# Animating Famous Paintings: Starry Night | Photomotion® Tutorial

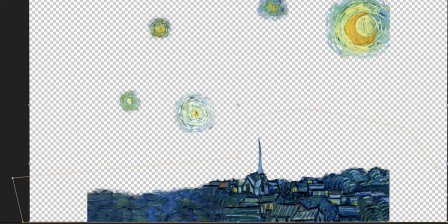504s
If we want to see the effect that it's made, we can also enable and disable the effect, and you can really see the difference here.
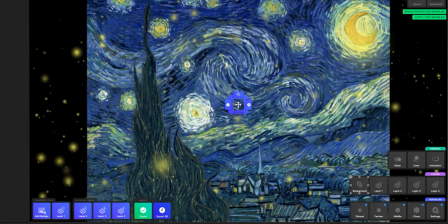510s
Even though it's a small effect, it just helps highlight that town area within the animation a little bit better. So we could, in theory, think about animating our background out a little bit more because it looks a bit static at the moment.
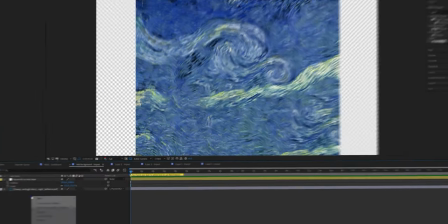522s
So let's go to add background layer just on the main dashboard, do exactly the same regarding adding an adjustment layer,
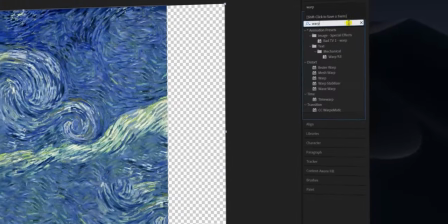528s
and then we're going to search for a warp effect within the effects panel. We'll want to correct the effect instantly, as no doubt we don't want our background to look like this.
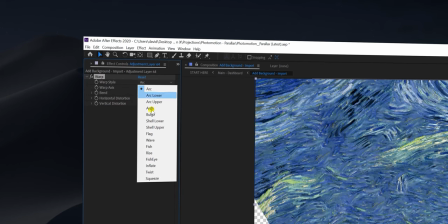536s
Let's change our warp style to twist and dull the effect a little.
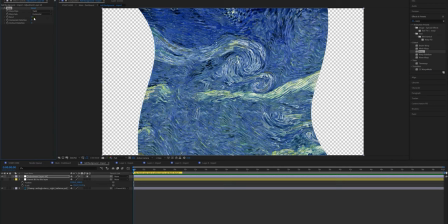540s
As said before, we want to only make small adjustments as we don't want to draw too much of attention from our overall animation.
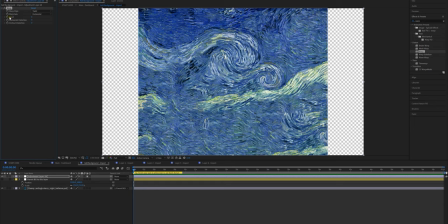547s
So while your playhead is at the very beginning of the composition, go to the blend option and then click on the stopwatch.
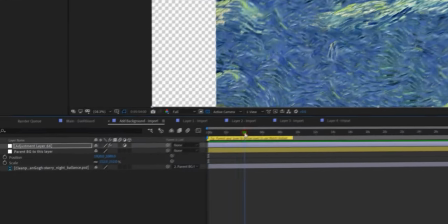554s
Then move your playhead to the exact point where your last keyframes are on the main animation.
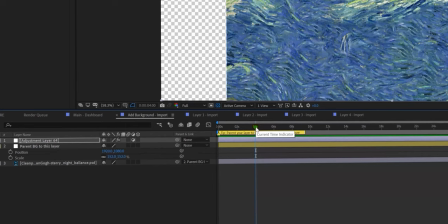559s
You may need to check this on the main dashboard for timings. For us, remember, it was around about 4 seconds.
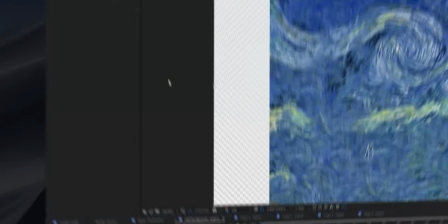564s
And let's add a small amount of twist, say around about 18 here, just for good measure.
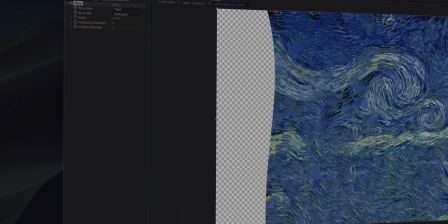568s
Now that's okay, but we want to buff out the edges a little bit more so the center has more spacing.
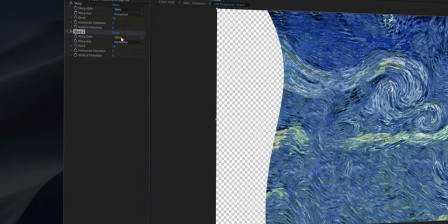573s
Let's copy and paste the effect on the same layer and then change warp style here to fisheye.
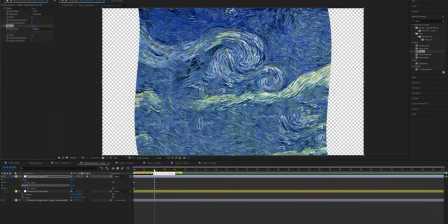579s
And now by stacking these two effects together, we have a really nice gradual motion going on here in the background.
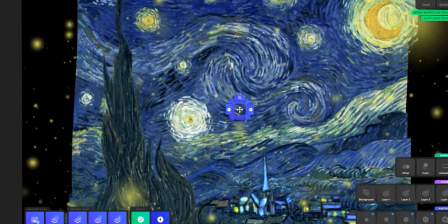585s
But we have a small problem. Since our animation is actually looping out, we'll need to make sure that our background layer animation does so too.
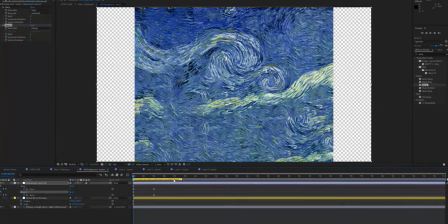593s
Otherwise, we'll run into this issue. So let's go back to this background layer, move our playhead to the very end of our animation, the 8 seconds point,
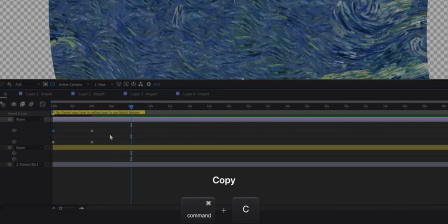600s
and copy and paste the very beginning keyframes that were at 0 over to the very end.
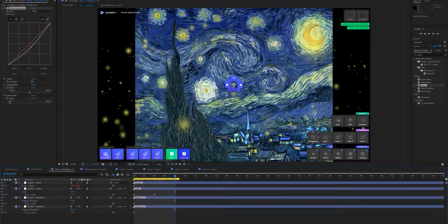605s
Remember to do this for both effects, not just one or the other. And now our animation loops out with our background layer quite seamlessly.
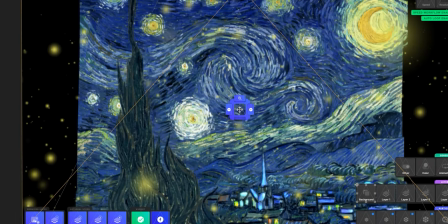612s
So let's go back to the dashboard, move our playhead to the 4 seconds mark where our controller keyframes are,
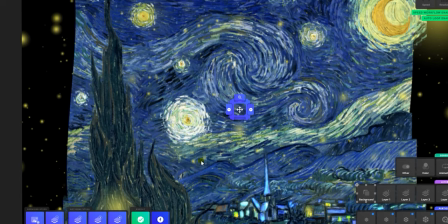618s
and add some rotation into this animation to make it a little bit more dynamic.
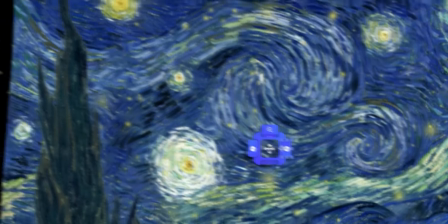622s
So we can either click on the plus or minus sign here and move this rotation slider just over here.
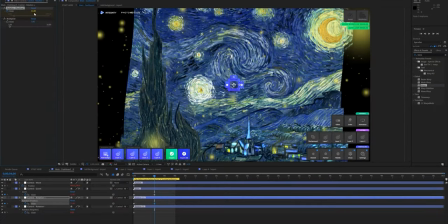627s
So we could also add some more contrast into this animation by darkening this tree in the foreground.
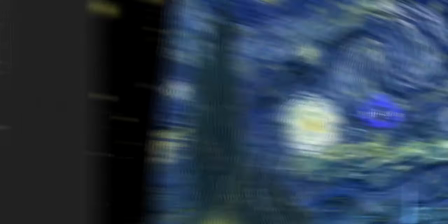632s
Go to layer 1 on the main dashboard and then go to color correction just over here and add some dip in a curve here.
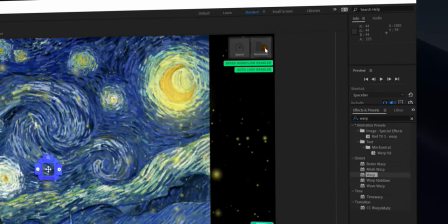638s
And before we even think about rendering, let's change our output to 4K by going over to resolution just over here and changing this 1080p to 4K.
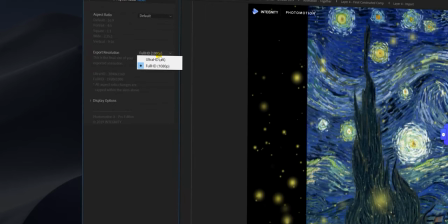647s
Well, you can also change the output ratio over here, but for this image, we're going to use a custom one outside of these fields, which we'll show you how to do so in just a second.
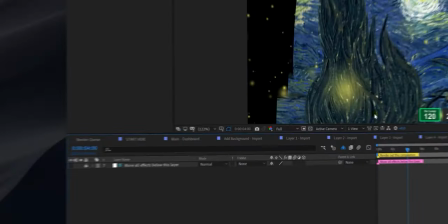656s
So let's go to export and over here, change the time code to keyframes by control clicking on these numbers here and typing 240 for one loop.
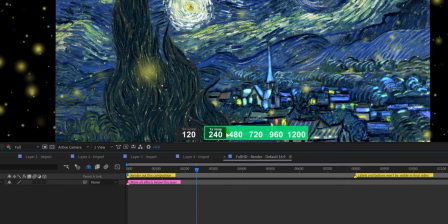664s
The Photomotion Perfect Cut system is now showing a green light and telling us that we have one loop selected for render in our composition.
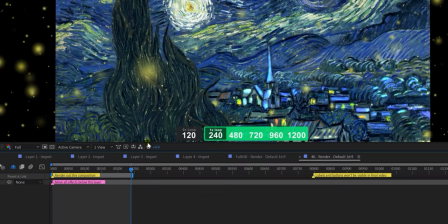671s
Make sure, of course, to set the end of your workspace and we're good to go. But what about the aspect ratio, I hear you saying?
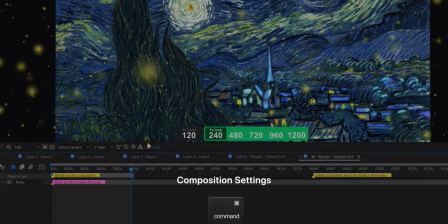677s
We can still do our own custom version by going to the composition settings and changing the width and height of our composition from here.
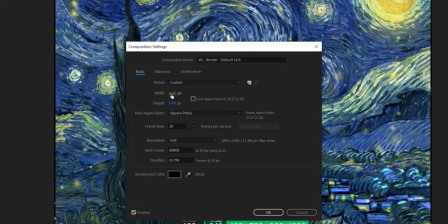685s
Just make sure that if you're going to do this, this lock aspect ratio isn't ticked. Otherwise, these two will be moving proportionately. So if we play around with the width, we can cut these black edges out. I think something around about 2750 will probably do.
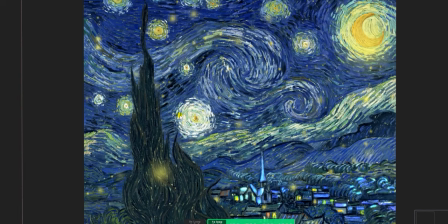698s
And as you can see, no blank space left around the frame.
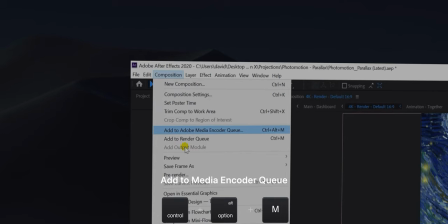701s
So let's go to export this out now as an MP4 by going to composition and then add to Adobe Media Encoder Queue.
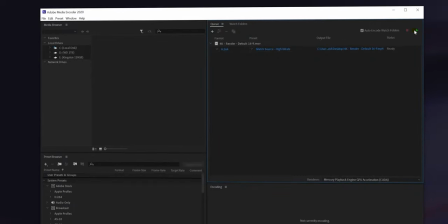707s
So within Media Encoder, just make sure that all the settings here are to your liking and the output is set to H.264. And there we go. Our animation is now complete and it looks really, really nice.
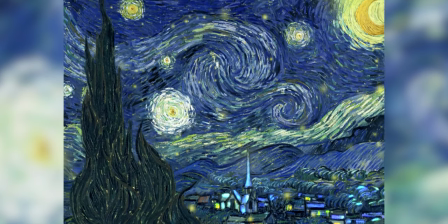719s
See about playing around with surrealist paintings with parallax and please make sure to share your results with us.
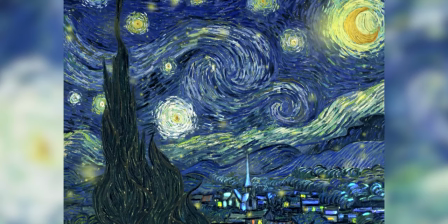725s
Until next time.